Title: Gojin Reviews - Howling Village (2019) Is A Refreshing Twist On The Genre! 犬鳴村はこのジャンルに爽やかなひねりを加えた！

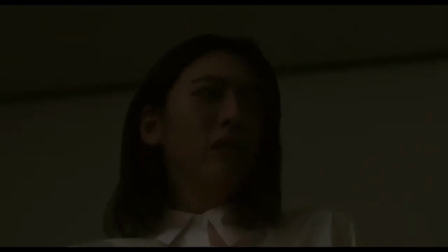The shift in tone isn't a whole lot different from her usual. Just some tears, a little bit of yelling, that's it.
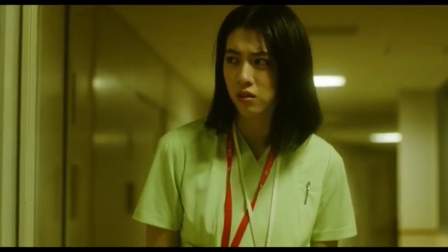which I guess is passable, since the performance already seemed like she was holding some baggage,
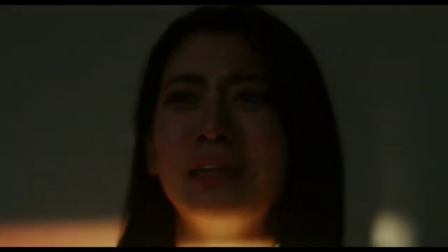but it doesn't really tell me how big of a deal this is, at least not for the unveiling of the mysterious event she's been suspicious about from beginning to end.
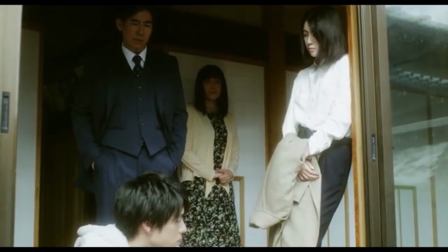Then there's Akira Morita, who makes sure to leave a bad impression moment he first steps in the spotlight.
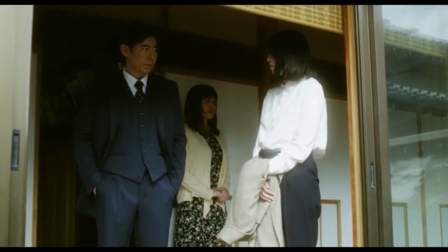Even when you put aside his harsh words, provided by the writer,
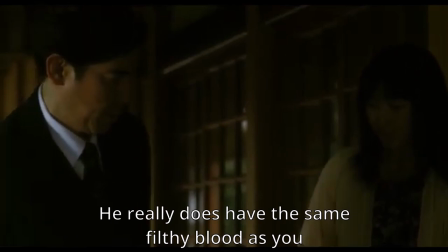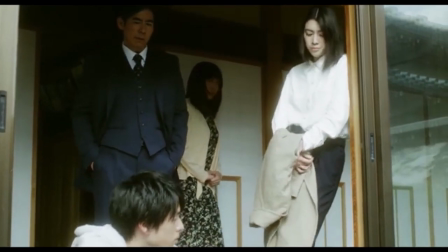Masanobu Takashima's still frowning face and constant blinking with his eyes gets across how much of a piece of shit grouch he is.
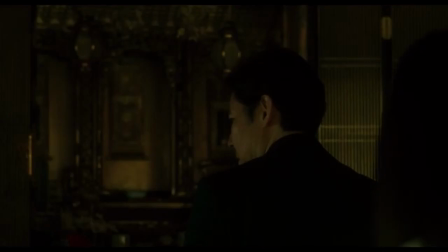This also foreshadows he's got some deeper trauma going back to that tunnel we'll see later.
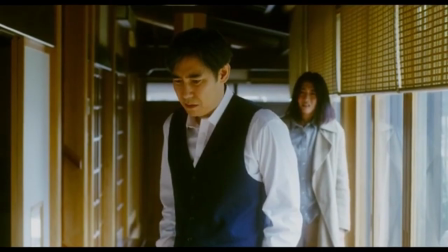This aggression is 100% motivated by fear, and once the story unveils everything, coming back to this scene is a little more enlightening.
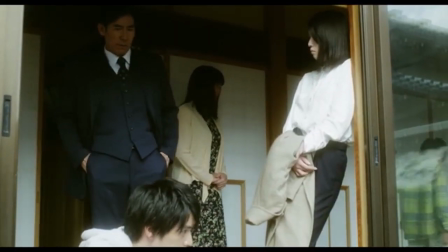His lines of dialogue is what tells us the level of unlikability he seemingly has.
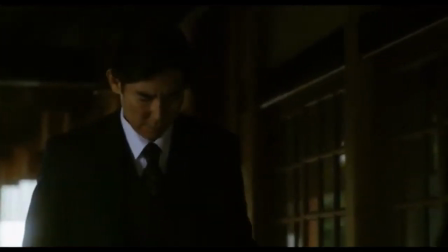Not only being too harsh on his son, but also treating his wife like garbage because she let him know he didn't have to be such a dickhead.
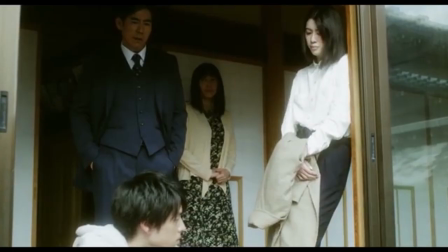But you learn he's only behaving this way because he cares, and a part of that treatment he gives, while not entirely justified,
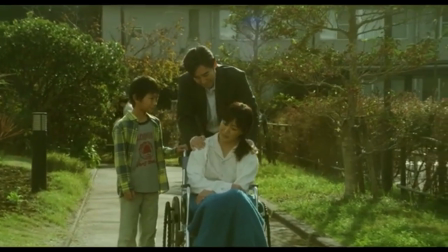is he wants to protect his family, regardless if he comes out looking like a bad husband and father.
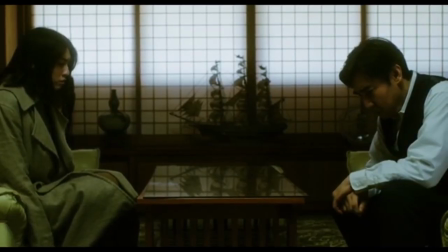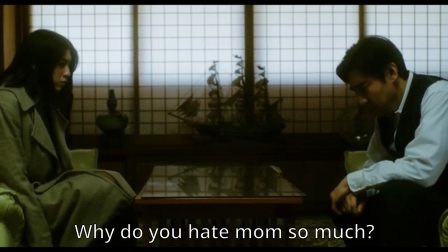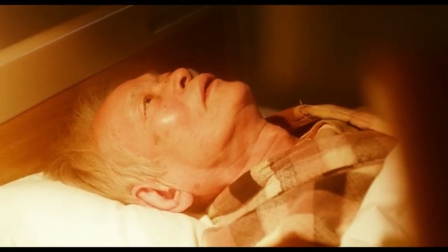Which there's plenty of all men sprinkled around with the rest of the old folks like Yamanobe, played by Minori Todara.
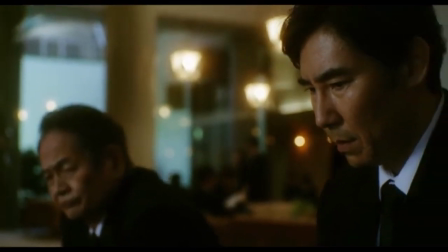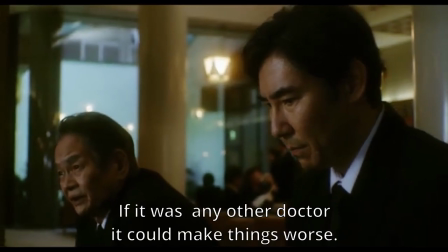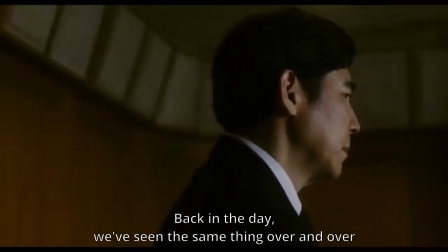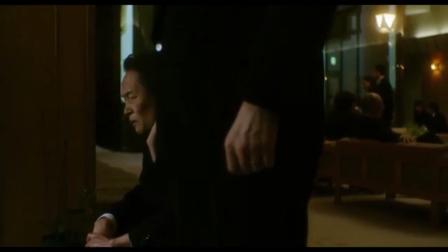And how they interact about the topic is understandably subtle, because obviously there's going to be some form of trauma to come with that.
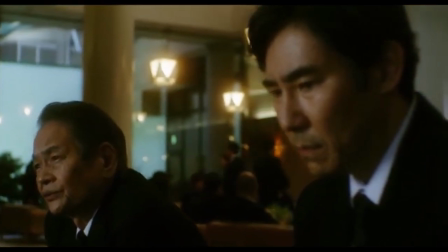And familiar cases starting to show back up should invoke a bit of PTSD,
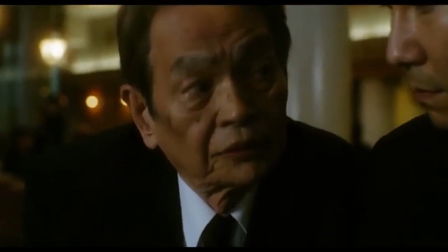but the language they use should more than get the point across, since both know what happened, and for the viewer,
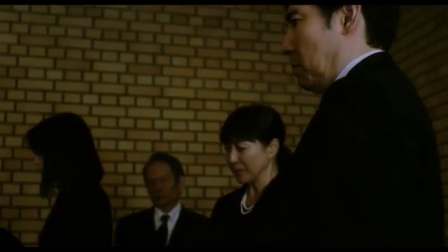it continues to work off the ongoing suspense. Hell, there's hints suggesting that Ayano Morita knows.
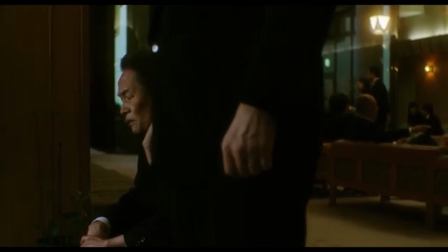For one, she's older, and it's been insinuated that most of them are aware.
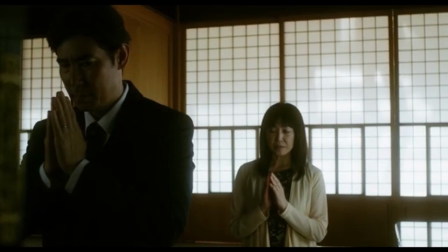Additionally, when her husband is bowing to the shrine, she looks just as distraught as he is, showing that maybe she shares his knowledge.
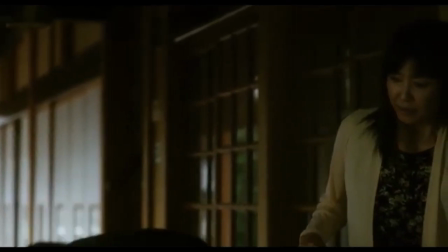This would also explain her tolerance for Akira's attitude towards the matter.
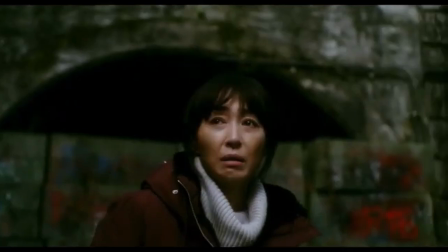So Reiko Takashima brought a lot of life to the character, whose role would mainly boil down to being the mother without her. Now, here is where spoilers are gonna come peeking their heads in, like Professor Otaku in the woman's bathroom. If you don't want to know a major character, feel free to skip to the timestamp above. You have been warned.
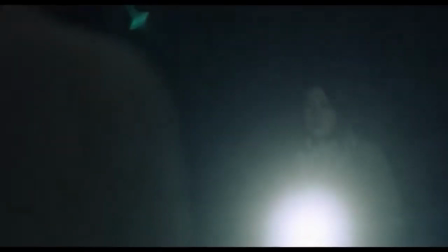Then, there's our supernatural friend, Kenji Narimi, played by Tsuyoshi Furukawa, who you can tell is waiting decades for this very moment.
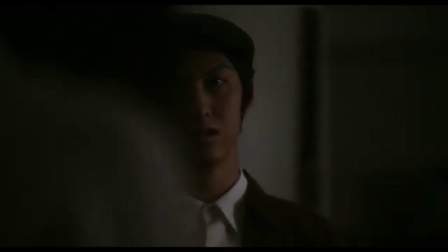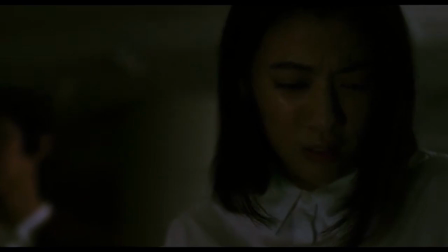His aggressive language and emotional outbursts suggest a deep personal connection to the situation, even before the full extent of his involvement is revealed.
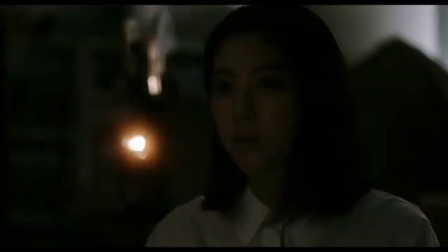Rather than relying on exposition, the film allows us to observe Kenji's story through Kanata's perspective,
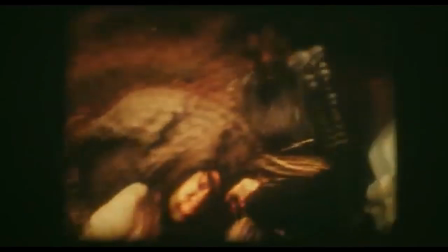gradually uncovering his motivations and the tragic events that led him to his current state.
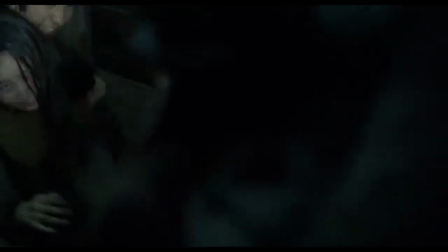It's just a testament of how important acting is, really, especially when a mystery like this is involved, but the music is just as much of assistance.
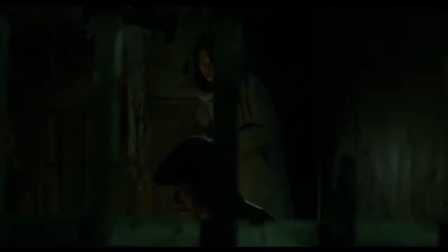The scene in which Kenji takes Kanata to the barn is accompanied by a heavy piece that just puts you into headspace of all parties on screen,
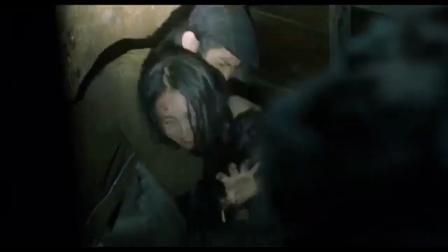especially Kenji regarding his love Maya.
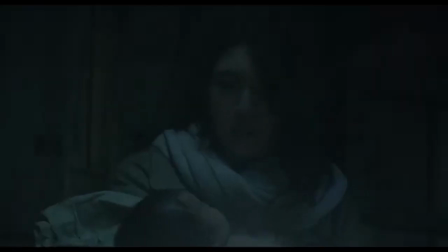Even Morita, who's piecing together the puzzle, is finally starting to understand what he's dealing with from an outsider's perspective.
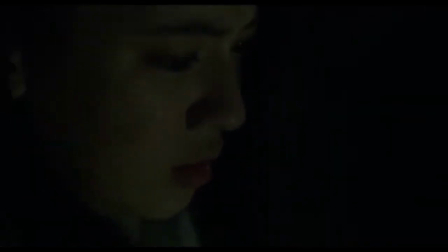So in a sense, she kind of represents us.